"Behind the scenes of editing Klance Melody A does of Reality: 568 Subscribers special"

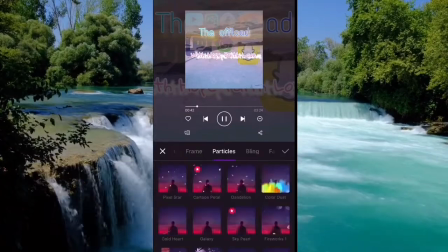12:15 We're like, where are the ones that we want?
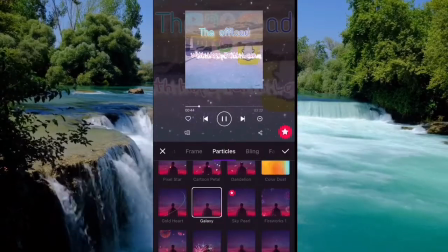12:20 I think I kind of wanted something like Galaxy on this, and I couldn't find Galaxy in my because I'm blind.
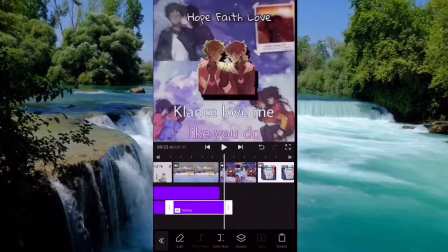12:27 Then we finally just kind of reduced the size and went into working on Klance Love Me Like You Do.
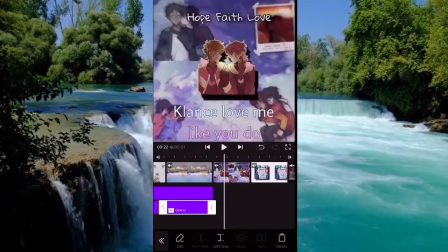12:33 It's a near and dear moment, so we definitely like using the Instagram post frame on this.
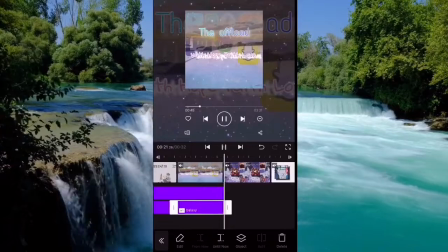12:40 I don't know if it was in mind that time, but, you know.
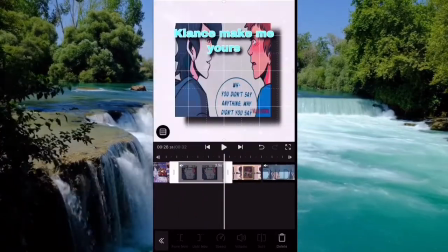12:46 We also started extending
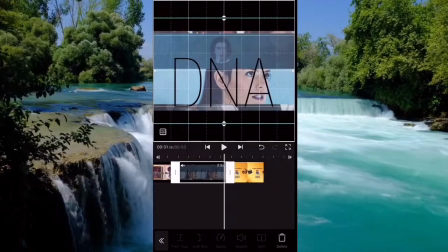12:50 all of them to, I believe, 2.5 and 2.3 in between, just because I wanted it to,
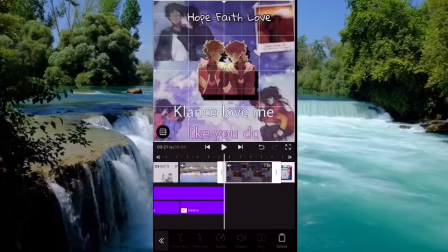12:57 one, look clean, two, be long enough so that I could edit with it in a nice way.
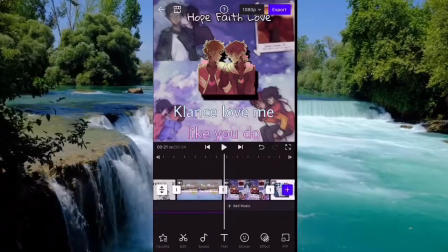13:06 Regarding just using it over and over again in Vlogstar, because I was.
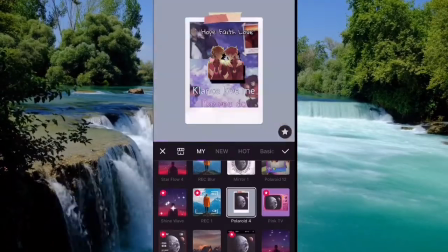13:18 Yeah, then we go to post. It's really nice. It's pretty self-explanatory, but oh yeah, that was just too rectangular.
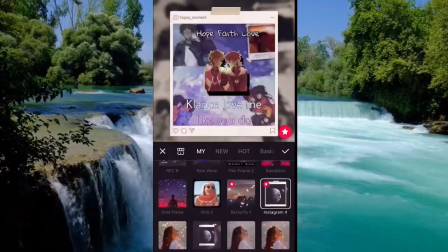13:27 That was taking away from the natural color. Which is why I like the happy moment.
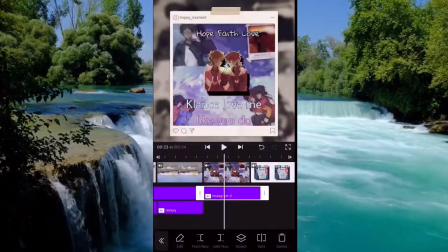13:32 Happy moment post looked nice. And I didn't want to use it originally because it had the black in the back.
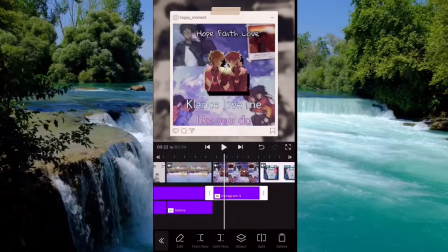13:38 And I was like, black and white, that's retro, but that's kind of predictable. And I was like, you know what?
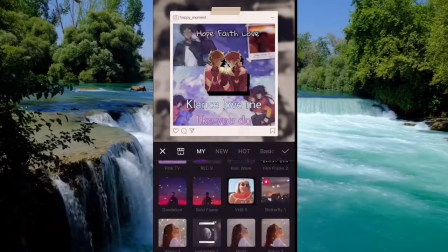13:43 I love it though. And nobody else is supposed to see this moment. The only thing that matters is themselves.
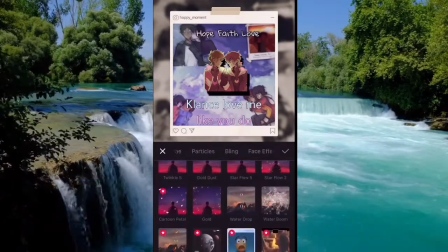13:49 So even though they're like,
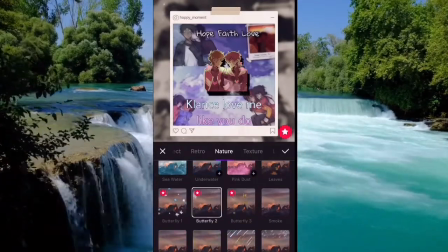13:53 you know, highlighting themselves and blocking out themselves, the behind part is supposed to be the world.
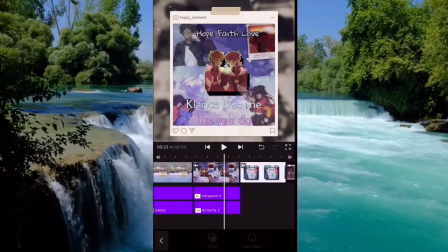14:01 I also use some butterflies because I feel like butterflies always just represent that.
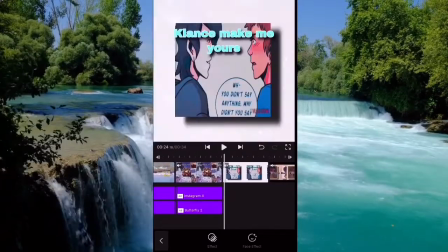14:07 Beautiful transformation and change. Then we get to Klance Make Me Yours.
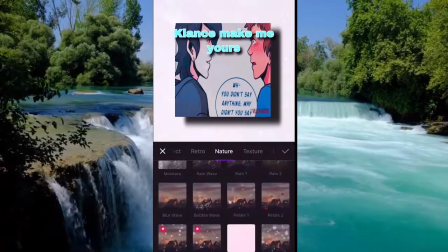14:12 Woo. Did we use a placid frame on it this time or what?
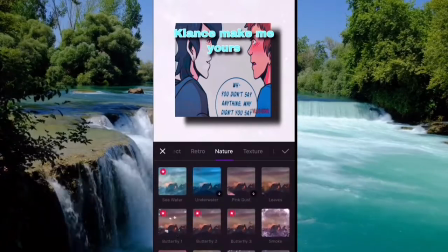14:19 I know we probably used cartoon petals, but
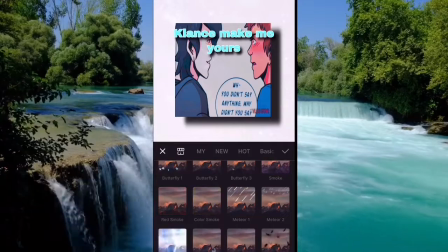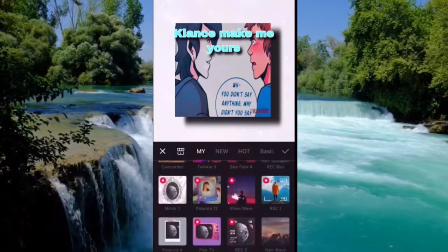14:28 yeah. Looking for everything. Looking for answers everywhere.
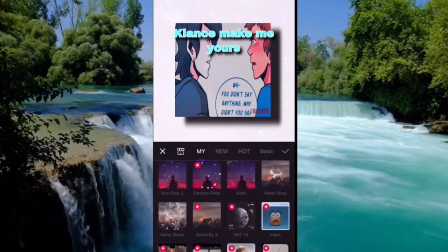14:33 I feel like Klance Make Me Yours, we're always trying to figure out
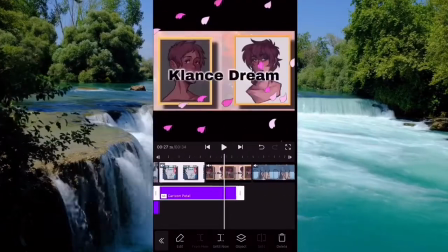14:39 what type of frame we should put it in. I love how we do that.
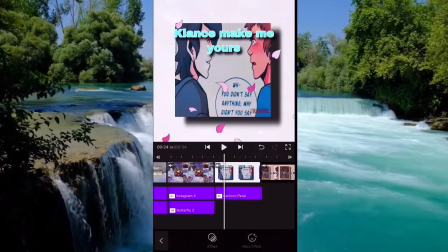14:44 It's so it's lovely. I'm not gonna lie, it's lovely.
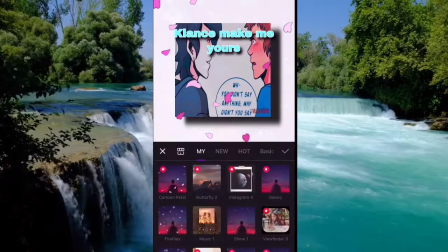14:50 It truly is.
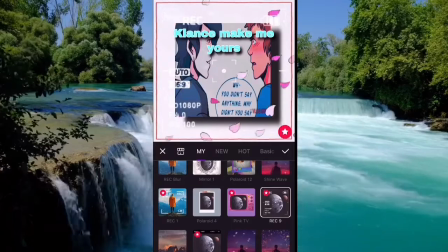14:55 Yep. Then we get the recording sign.
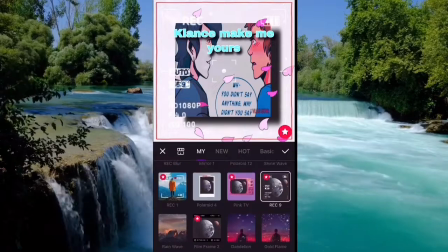14:58 You know, it honestly looked great on it, but then I wanted to keep it for Klance Theater Au because I was like, that will look better with Klance Theater Au.
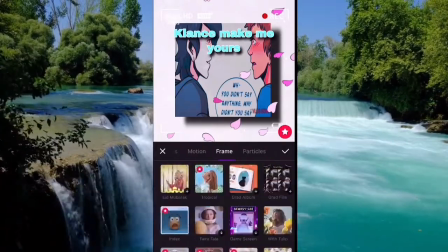15:06 So we need something else. I think I might have used one of the newer frames, one of the newer camera frames.
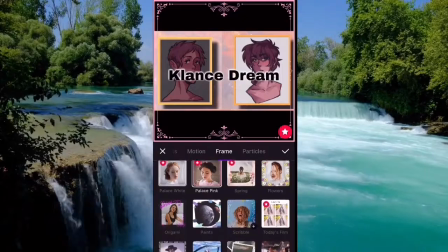15:14 And it was like Pixel, or did I use Placid? I did. I could have used Pink Placid.
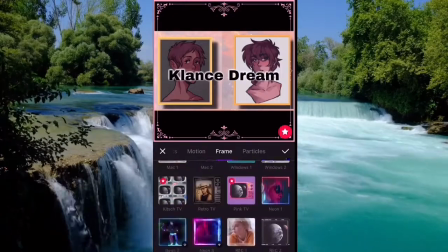15:21 Pink Placid always works with it though. Such a nice frame, the Palace frame.
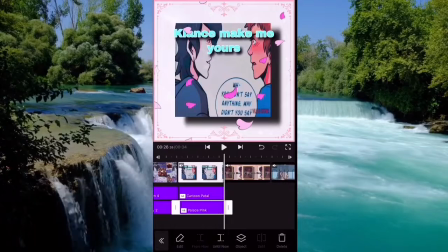15:30 So I don't really have any complaints. Yep, I did. We always try and use something different, but it never really works.
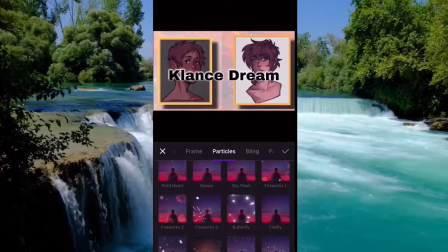15:37 Oh, yeah, we kind of use the viewfinder for this and then the film roll as well.
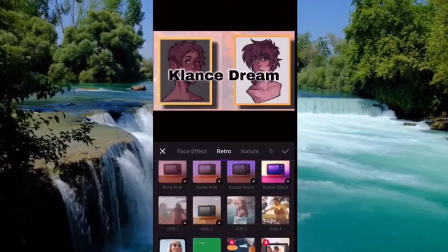15:43 But I think that we found something called vintage in the retro section, and we used it instead.
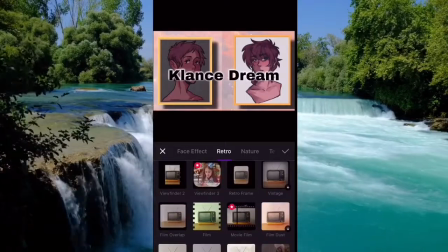15:52 Really cool. It's an amazing effect. If you want to use it, all of this is being done in Avita, but oh,
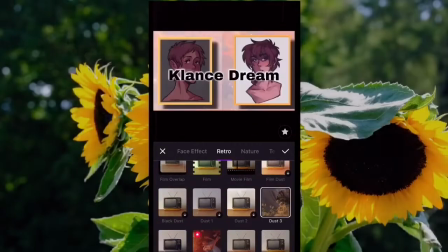16:00 yeah, because we're like, movie roll, nah, film roll. The dust looked cool too.
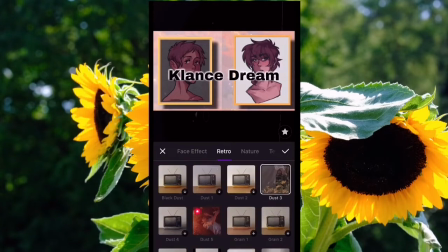16:09 Maybe we did use the dust on this one, but I don't think so, because I think it was a little bit darker to just show off kind of
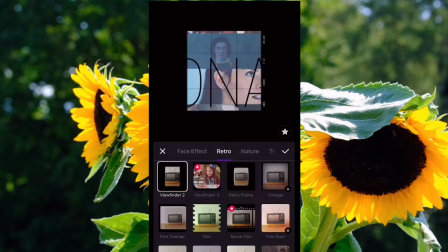16:17 the more tragic vibe of the story. Yeah, viewfinder too is meant for rectangular things.
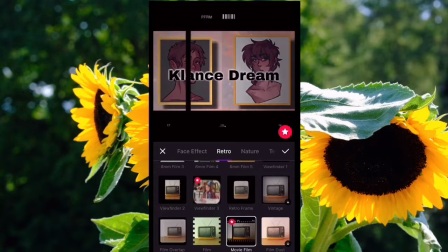16:25 I didn't like the film lineup, so it's like film.
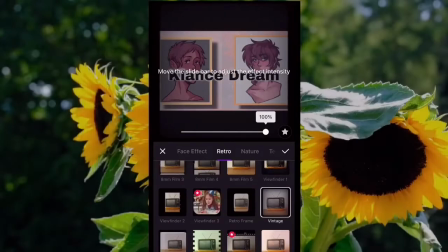16:32 Honestly, yeah, we didn't use vintage yet, and then we'd found vintage. We're like, okay, let's cool that down.
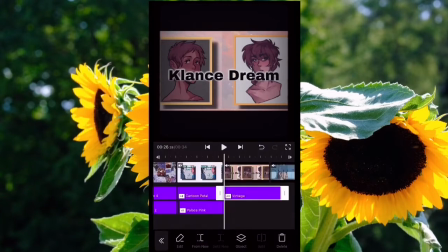16:38 Because Klance Dream is kind of just a dark soul moment in your relationship where you can't express your emotions towards the other person.
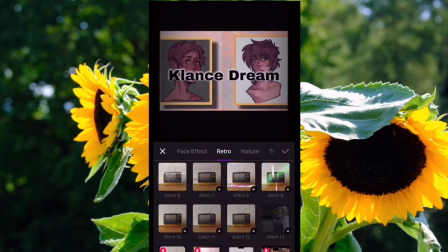16:49 Because your emotions are just buried too deep down inside.
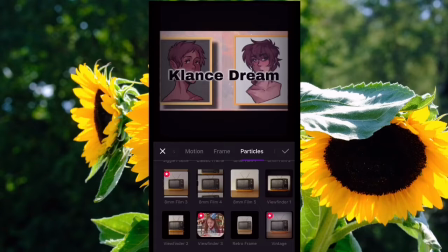16:55 And secrets kill, but they didn't really want to tell each other their secrets.
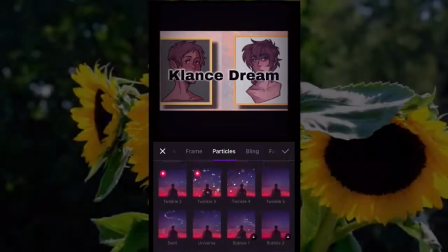17:03 We basically use anything that's yellow or gold also,
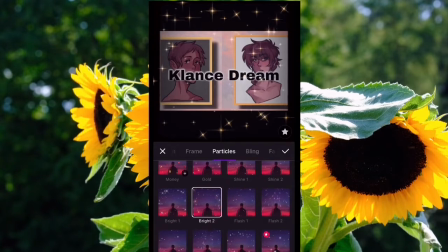17:07 because it has that very yellow tinge throughout the whole entire thing. So we use gold, I think, or maybe gold frame, yeah, to represent that twinge.
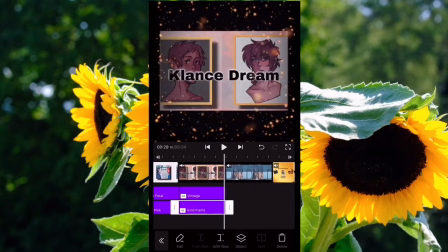17:24 It's a great edit. If you want to go and check it out, definitely do that.
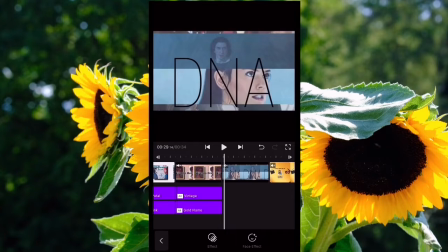17:29 There's a link below. And there's Star Wars DNA. Whew.
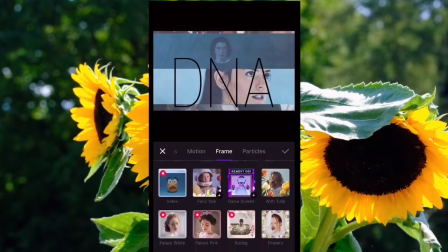17:35 Okay, yeah, we went to particles. We were just in particles first. And I was like, frame, let's figure this one out.
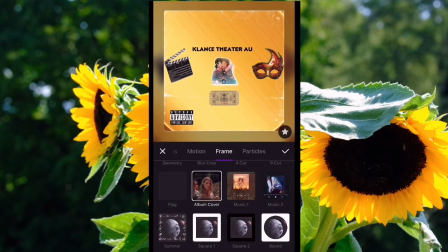17:43 Especially because last time we had used rain. And I was like, let's use album cover. And I was like, maybe, no, yes.
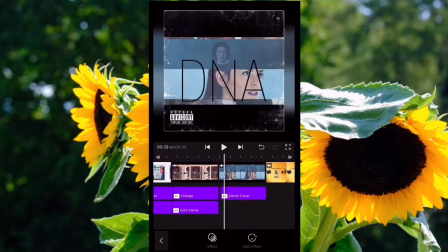17:53 I think we had used vintage before or something with rain. And it didn't look great, but I believe that we used album cover with rain puddle.
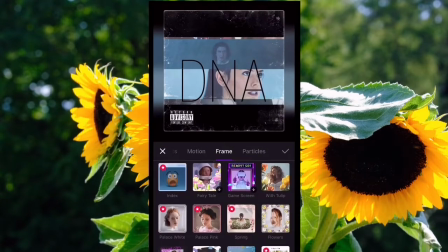18:08 So, yep, we just kind of went over and we used rain puddle.
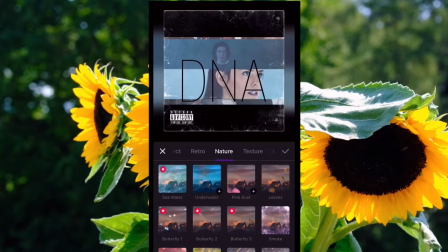18:16 Whoa. We tried out a bunch of different rains before.
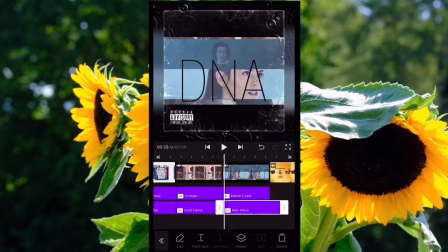18:22 I know that they just didn't really work out, so I was already like, rain puddle, it works, rain puddle, boom.
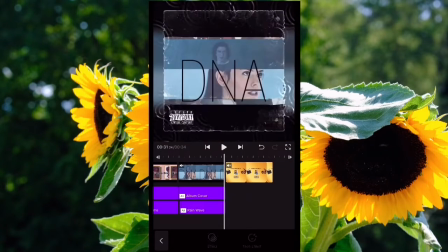18:30 And then we finally got to Klance Theater Au. Love it.
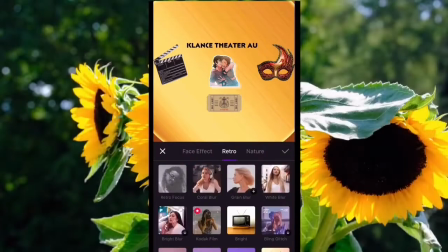18:35 Love the show. Love making it. It's awesome. Was just filming the other day.
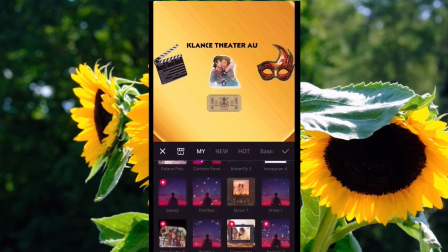18:41 Big stuff, friends. Big stuff is coming.
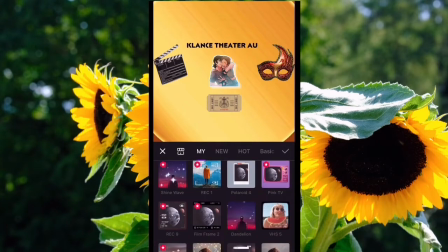18:44 No, it didn't come out exactly as planned, but we were looking for that little recording thing right there.
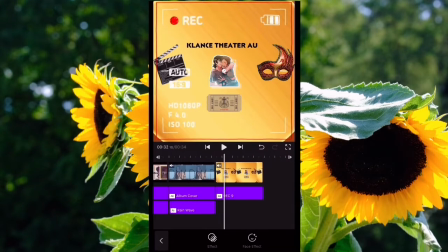18:51 The doodle recording. It looks so Klance Theater Au because it was like vintage, classic, a little rough around the edges.
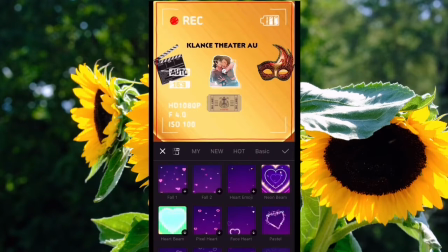18:59 And it was just so cool. It was good. We were thinking about butterflies and sparkles and thinking, okay,
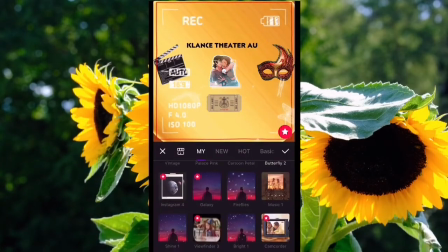19:07 how can we incorporate some of the things that we know from the Klance Theater Au ending
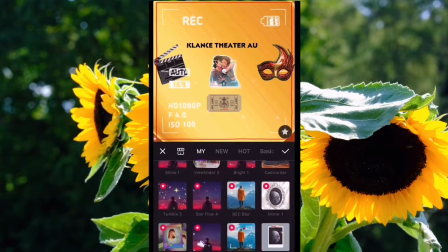19:14 into the Klance Theater Au poster that we see here.
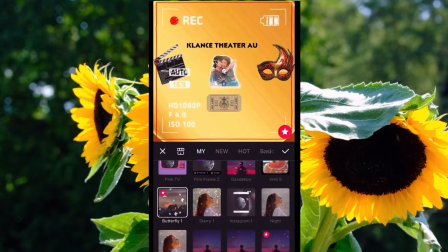19:19 And we went with butterflies, but we went with a different kind of butterflies. I believe we went with monarch butterflies, if we did use butterflies, but that was at the end.
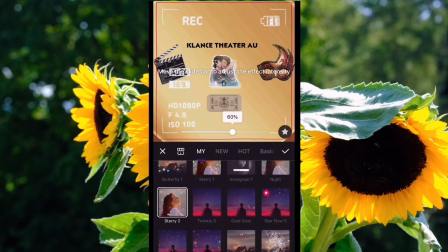19:30 Might have used sparkles. We definitely didn't use night, because I was like, nope, that's not it, honey.
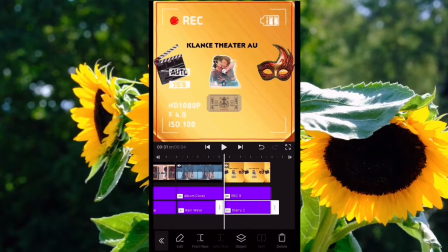19:36 But, you know, we were trying things out, and we went with stars.
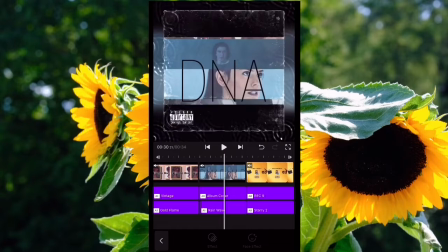19:42 Stars look good on it, too. Starry too.
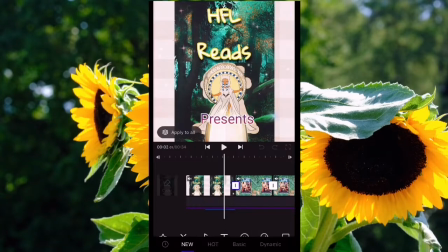19:46 Kind of went through everything, made sure everything just looked all right, and started to work on transitions.
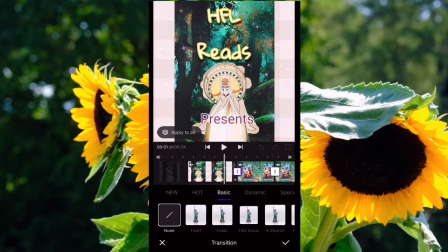19:55 Usually I use basics to keep it nice and simple, especially for these because they don't have any frames anyway. I like to do a lot of dissolves and stuff.
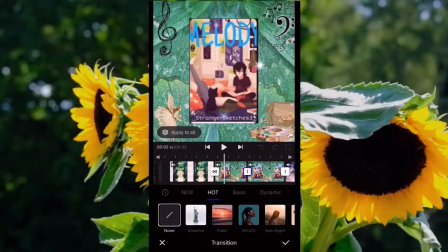20:05 especially because it still is an intro and it still is going to be socials.
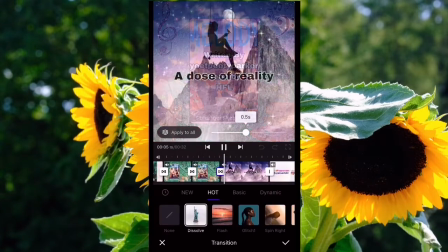20:11 So as you can see, we use Dissolve for these and Dissolve for the other ones.
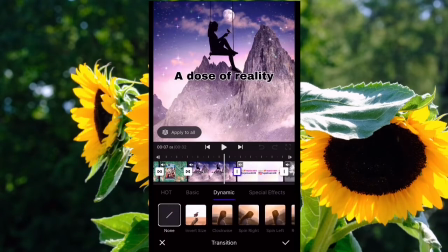20:17 I also make sure they're good because you can do these all at the same exact time, and then
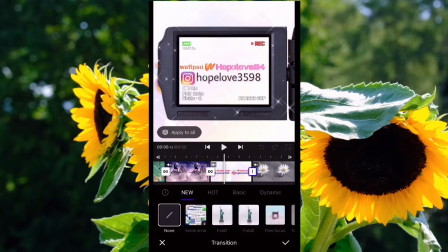20:24 unfortunately the app will lose track of what happened and where you're at, and you lose that.